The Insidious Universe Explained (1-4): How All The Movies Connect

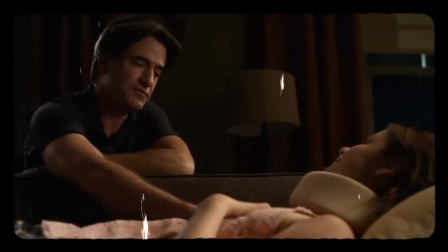16:23 As much as I think the main plot of the film is pretty generic,
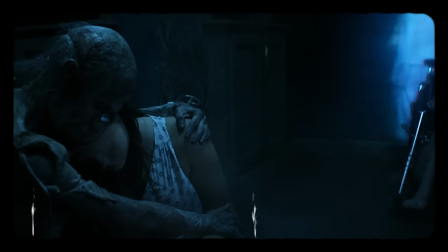16:27 the ending of this film is very emotional and combines all the plots and the aspects from the further to give us a very strong ending.
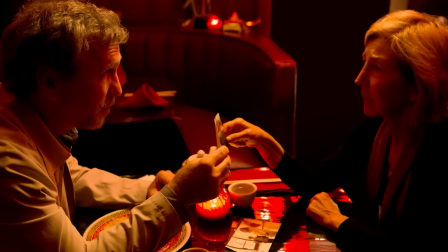16:34 At the end of the movie, all the dots are connected, we have all the answers to our questions in terms of the prequel aspects,
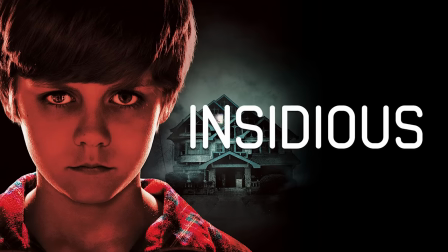16:41 but wait, this is an insidious film, there needs to be a giant cliffhanger ending,
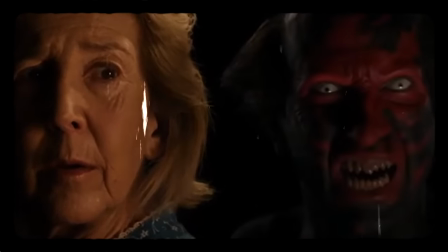16:45 so we'll add in a really weird CGI face of the demon from the first film, because then it connects to the first film?
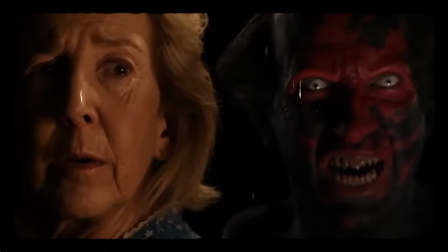16:52 Somehow, I guess? But this demon wasn't haunting Elise, it was haunting Dalton, so why would it be in her house?
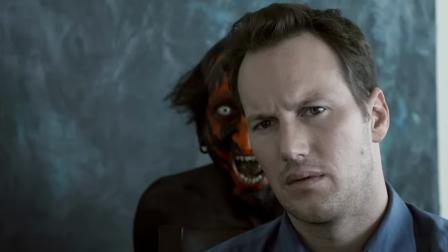17:00 This was clearly just to somehow try and tie these movies together, but it's not really needed.
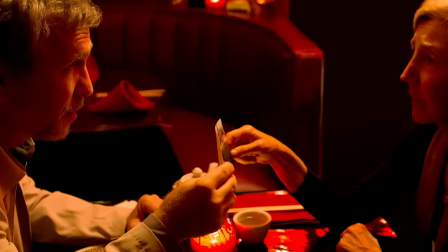17:04 We see Carl talking to Elise about Josh and the woman that was haunting him, and now subsequently her, and that's enough to connect these films together.
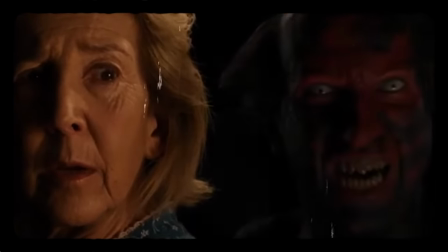17:13 If anything, this jump scare of the demon doesn't make any sense.
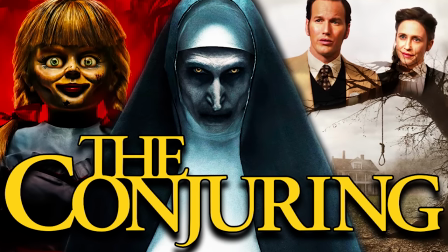17:16 I really feel like the Conjuring films were like the fully realized versions of the Insidious films, because the Conjuring movies always had a really clever way to connect the universe together.
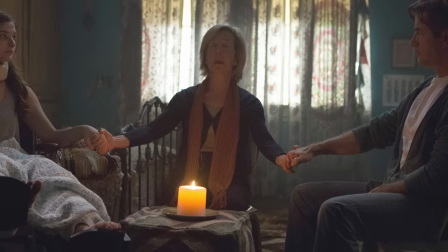17:25 And so far, this movie didn't really have any clever way to connect anything,
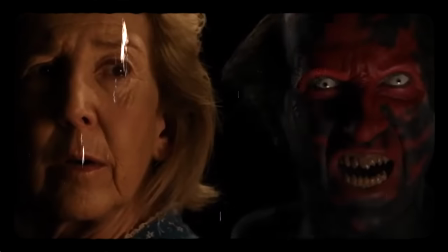17:30 this jump scare didn't make any sense, and it was clearly just put in to make you go, oh look, it's the demon from the first movie,
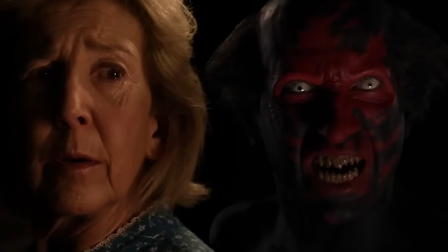17:36 let's go home and watch Insidious 1 now. But in terms of the actual story, there was no reason to put this demon here.
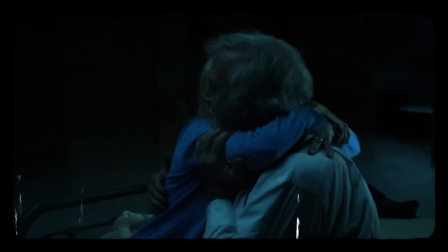17:41 What would have been a good ending? Well, Elise has been talking about her husband the whole film and how much she wanted to see him again.
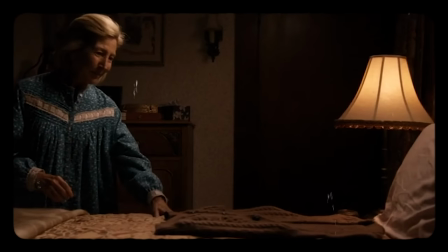17:48 Then Elise thinks that he put this sweater on the bed for her, but the dog starts barking.
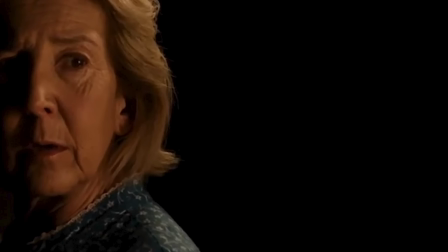17:53 Elise gets all curious, and that's when the jump scare happens.
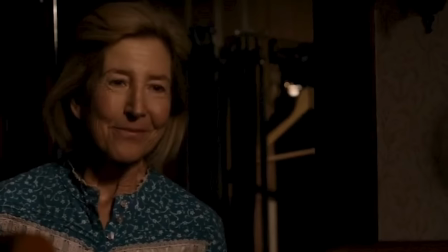17:56 But if they kept all of these aspects, take out the jump scare, and then have Elise's face drop her curiosity and then smile, then that could have been the end.
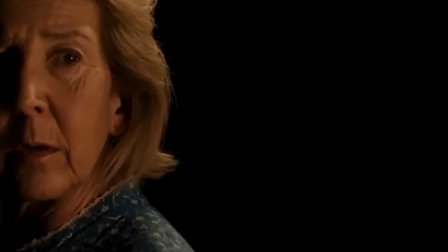18:05 That gives you some questions that are open-ended with a pretty obvious conclusion in your mind. and it also subverts the expectations of the fans of these films,
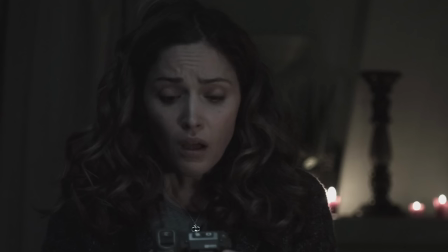18:13 because there's been a pretty needless jump scare and cliffhanger ending in all three of these films now.
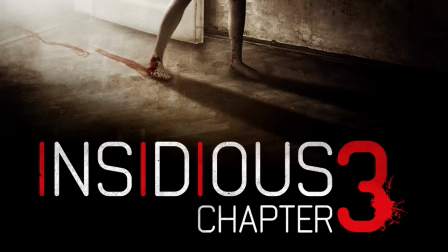18:19 I think what disappoints me the most about this film is that it's called Insidious Chapter 3.
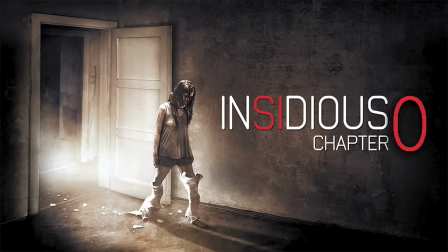18:24 This is very much not Chapter 3. It's more like Chapter 0, because there's absolutely no resolution for the cliffhanger ending of the second film,
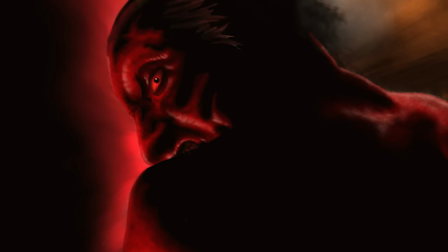18:32 and if the ending of the second film was telling us the demon from the first film was coming back then
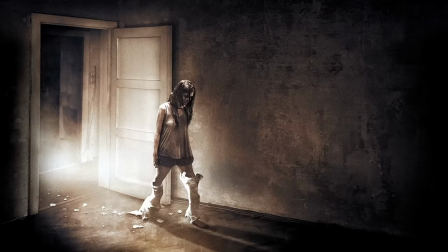18:37 the ending of this movie is the exact same thing overall there's some good aspects in this film but it's nowhere near the quality of the first two i'll give it like a six out of ten
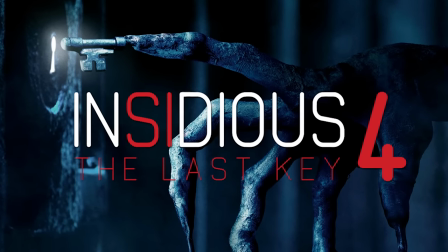18:45 so insidious
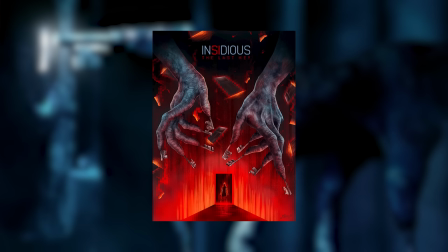18:51 the last key is yet another prequel but a sequel to the last movie this one
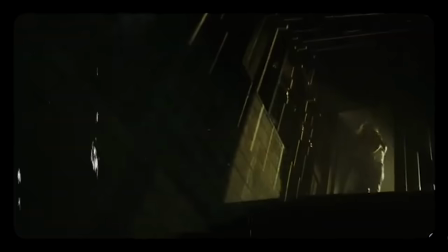18:56 takes us back to elise's childhood where her abusive father locks her in the basement because
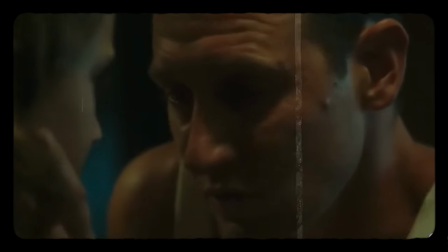19:01 he thinks Elise is just trying to scare her brother with all of her ghost stories because he doesn't believe in her abilities.
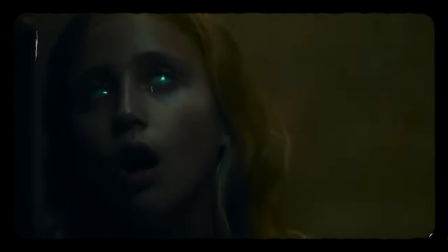19:07 After a pretty extensive prologue, we're brought back to, well,
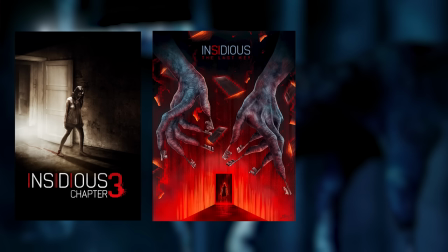19:11 not modern day Elise because she's dead, but after the last movie, before the first movie.
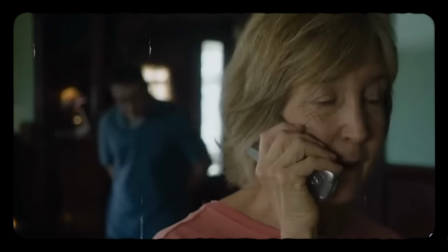19:16 She gets a call from a man who's now living in her childhood home asking for her help, so her,
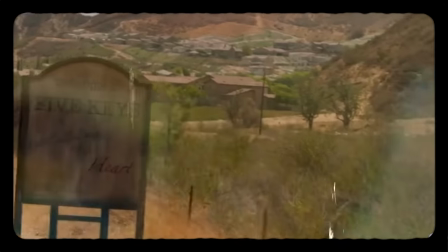19:22 Specs, and Tucker take a drive to Five Keys, New Mexico to confront the demons of the past.
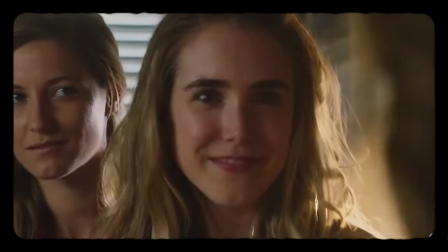19:27 Along the way, she reunites with her estranged brother and her nieces that didn't know about her, nieces that also share her abilities.
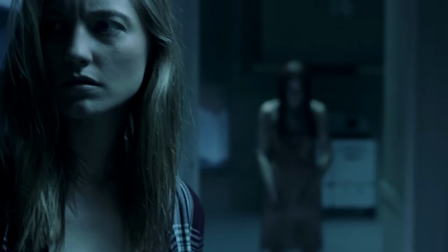19:35 I think what works with this movie is that it's not too focused on being a prequel, and it's telling its own story.
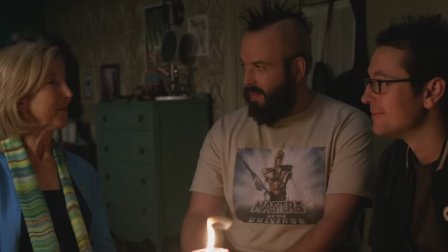19:42 The last movie was a little too focused on things being a prequel and setting up a lot of future events, whereas this one just completely centers on Elise.
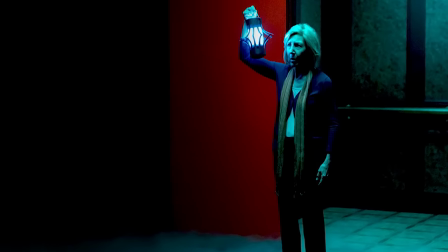19:50 Which I find to be a bit funny.
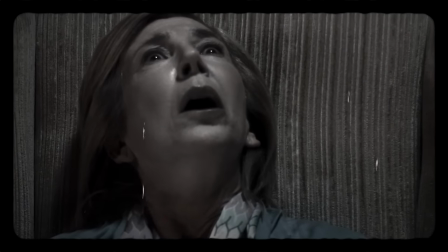19:52 Elise is like the pillar of this franchise, yet she died at the end of the first movie. so she's been in all four of these, but dead since the end of the first one.
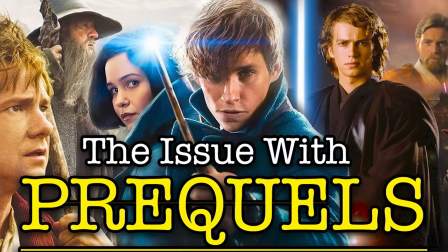20:00 This kind of goes along with my opinion that all prequels just kind of suck.
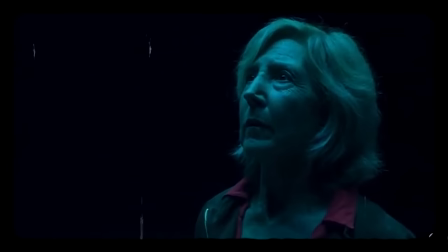20:04 There's inherently less stakes, and while there can be some interesting events or stories,
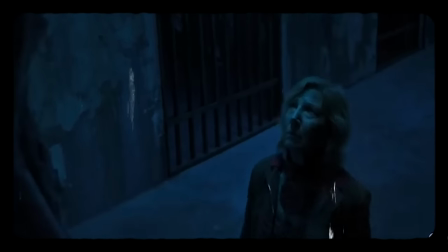20:10 they never carry as much weight behind them, because we know nothing horrible is going to happen to these characters.
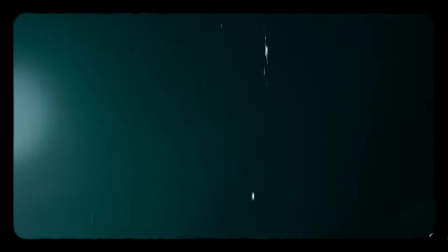20:15 But where this movie succeeds is the twist that happens about halfway through.